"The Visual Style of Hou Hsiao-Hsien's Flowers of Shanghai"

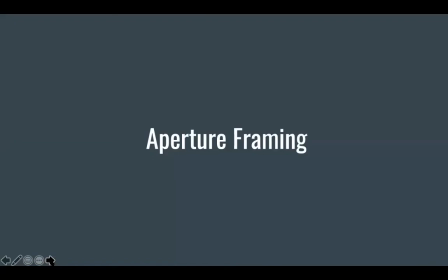973s
So he creates a lot of smaller frames within frames, using both architecture and also utilizing the oil lamps. And I think this strategy further accentuates the emotional isolation of the characters and also their congested lives.
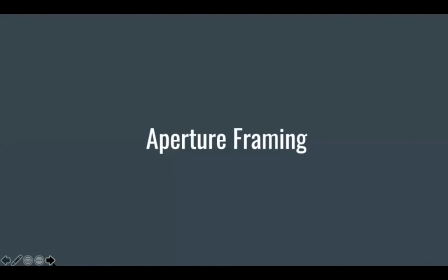989s
Um, yeah. Let's go to the first example. So architecture is aperture.
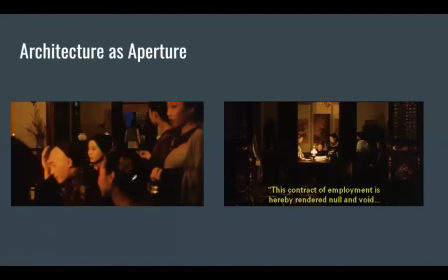997s
So we can sort of see one of the scenes here, and this is the scene where they see the accident that happens outside, and you can see Ho is kind of utilizing not only depth, and you see this pairing with the crowding of the frame as we with people that we sort of talked about earlier,
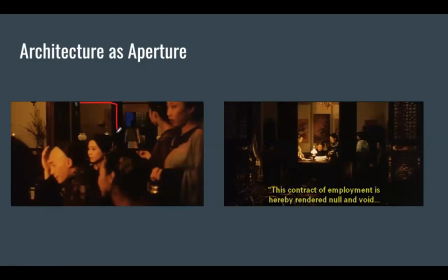1013s
but we also see these extra apertures being created. So again, we see these kind of congested lives that we get this feeling of congestion. The viewer does, and also on top of that, what's interesting is that they're looking outside,
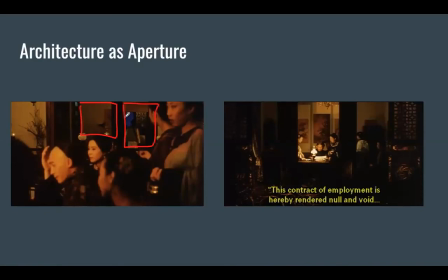1031s
in this very small through this very small window, which kind of further brings that out. Um, and again, he's utilizing elements of the architecture here. Jumping to the next one, we see again him using elements of the architecture.
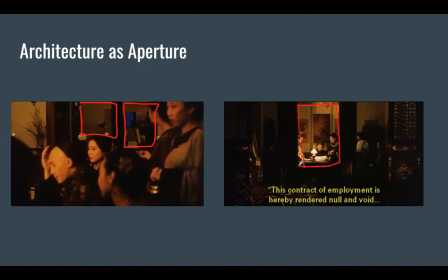1048s
To create this very congested feeling. And what's interesting here is also the content of the scene, which is Emerald, her freedom from the flower house.
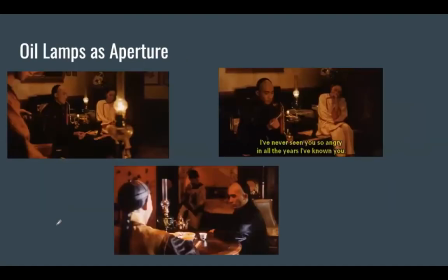1066s
Okay, so now I'm just going to jump into the oil lamps. I think what's interesting about the oil lamps here is not only do they draw the eyes of the viewer to whoever's talking, whoever the object of attention is, but also they also turn into apertures, and Ho sort of pairs this with his camera movement as well.
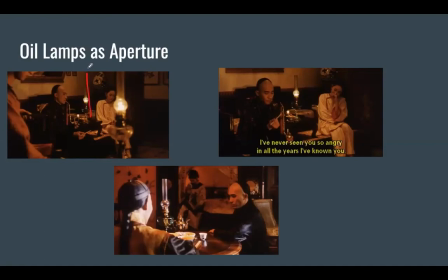1086s
So here you can see in the first one, you see that the two lamps kind of create this aperture um, around around Crystal and around Master Wang.
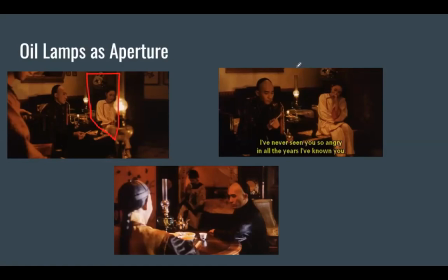1099s
He kind of moves the camera to the right, and then it eventually becomes a divider between the two of them when this confrontation about his outrage that happened a few scenes ago, and so that kind of becomes this
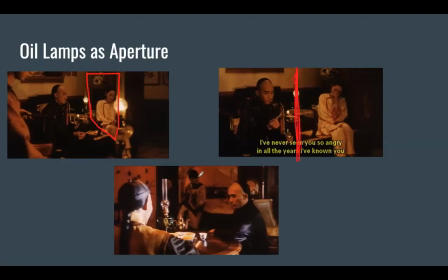1116s
divider. And then on the third example, we can sort of see a combination of architecture and the lamp. So we see the architecture here
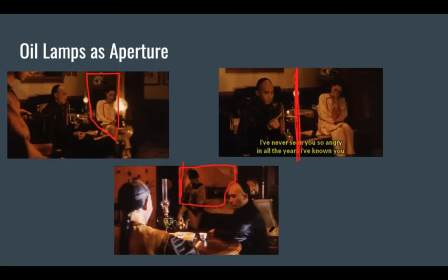1130s
framing her, and then we see the lamp here framing, I think, Master Wang, and I think this is Master Hong, if I'm not correct. I think it's Master Hong. Um,
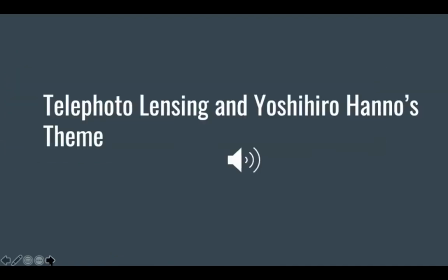1149s
okay, so we've sort of looked at the dominant strategies here. Furthermore, I also wanted to talk a little bit about telephoto lensing. Um, what's interesting here is I think Ho utilizes telephoto lensing and this sort of shallow depth of field uh,
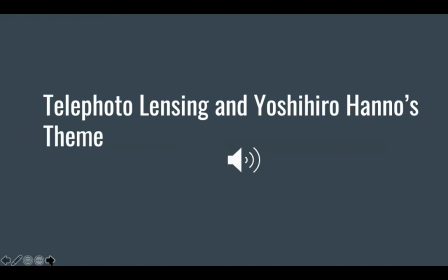1166s
to have these very specific focus points, and he always focuses on a specific area of the frame. And this, of course, creates this very shallow depth of field. Um, where focus also helps in kind of creating this very claustrophobic uh, feeling.
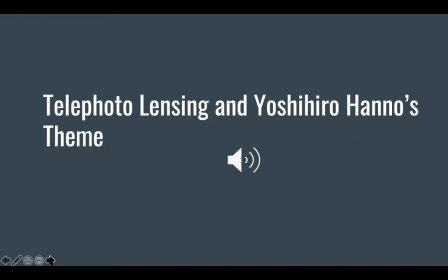1182s
Um, and something else that I wanted to touch on was also the repeated Yoshihiro Hano's theme, um, which I am going to try to play.
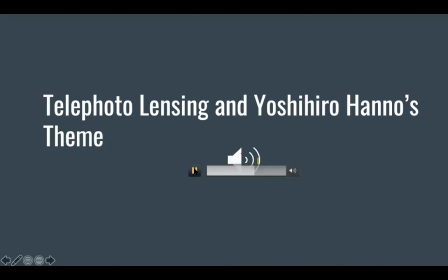that's something we've definitely heard while watching the film. It's repeated. It's always played when we sort of fade in from the black into a scene.